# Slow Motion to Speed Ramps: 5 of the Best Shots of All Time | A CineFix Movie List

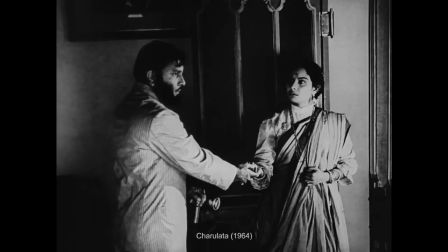20:30 This feeling we feel of having something we were looking forward to taken away from us, yet dangled in plain sight is the story's emotional destination.
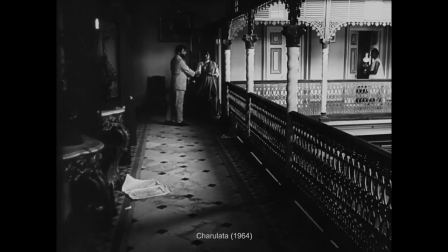20:39 Sure, they may literally clasp hands in a few seconds story time, but in a greater sense, they will always be a few inches apart.
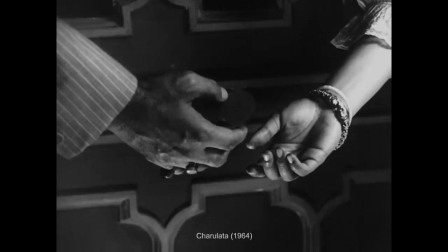20:46 Ray freezes us to live in that. The music suddenly stops. The camera examines the details of the scene without unfreezing time,
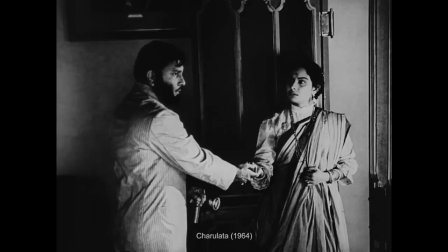20:54 and then it backs away from their halted reunion, as if to leave even this moment behind to let it be.
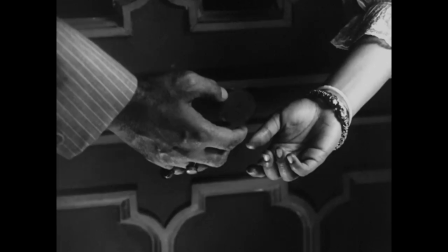21:01 Each of these shots shows us a different temporal transformation. Stretching out a frozen instant across an entire minute, miraculously unwinding it,
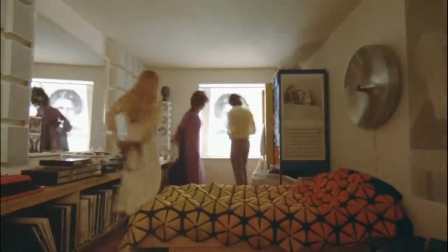21:10 expanding it or compressing it for our benefit, even changing time's distortion across time.
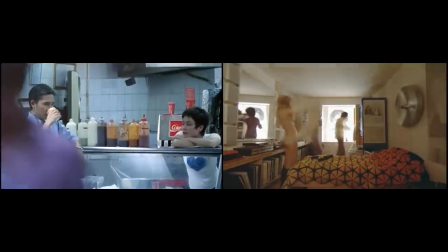21:16 Each is a different way of mapping the story world's timeline onto our own.
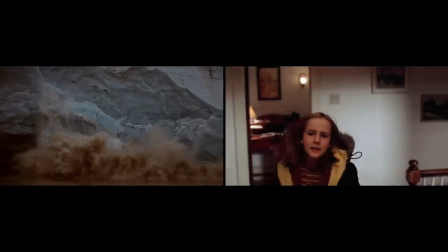21:20 Each is a reminder that the movie camera captures not only an angle in space
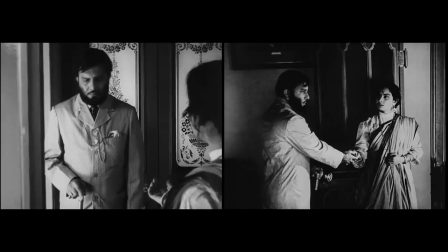21:25 but in time and that it therefore has the ability to affect the way it represents both.
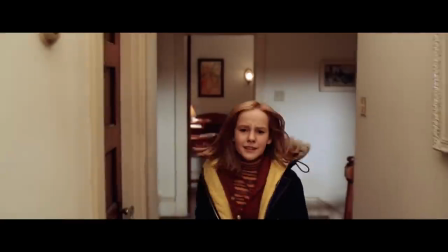21:30 And these five shots are some of the best examples of how brilliant filmmakers have used that potential to tell more immersive stories about the human experience,
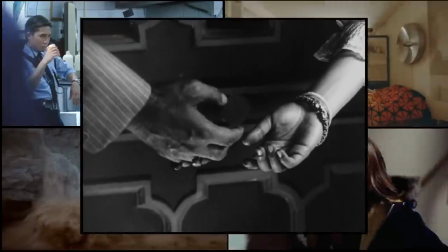21:39 which is why we think they're five more of the best shots of all time.
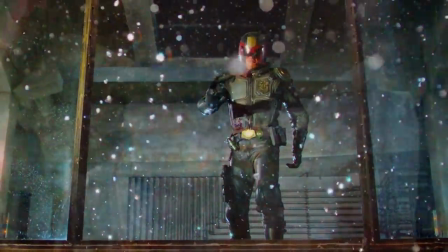21:46 So what do you think? Disagree with any of our picks? Do we leave out any of your favorite time-distorting shots?
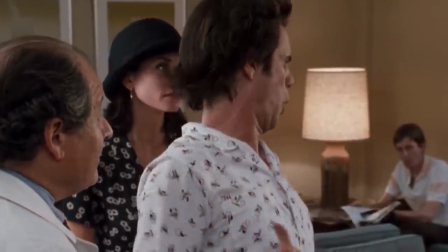21:51 Let us know in the comments below and be sure to subscribe to IGN Movies and TV for more Cinefix Movie Lists.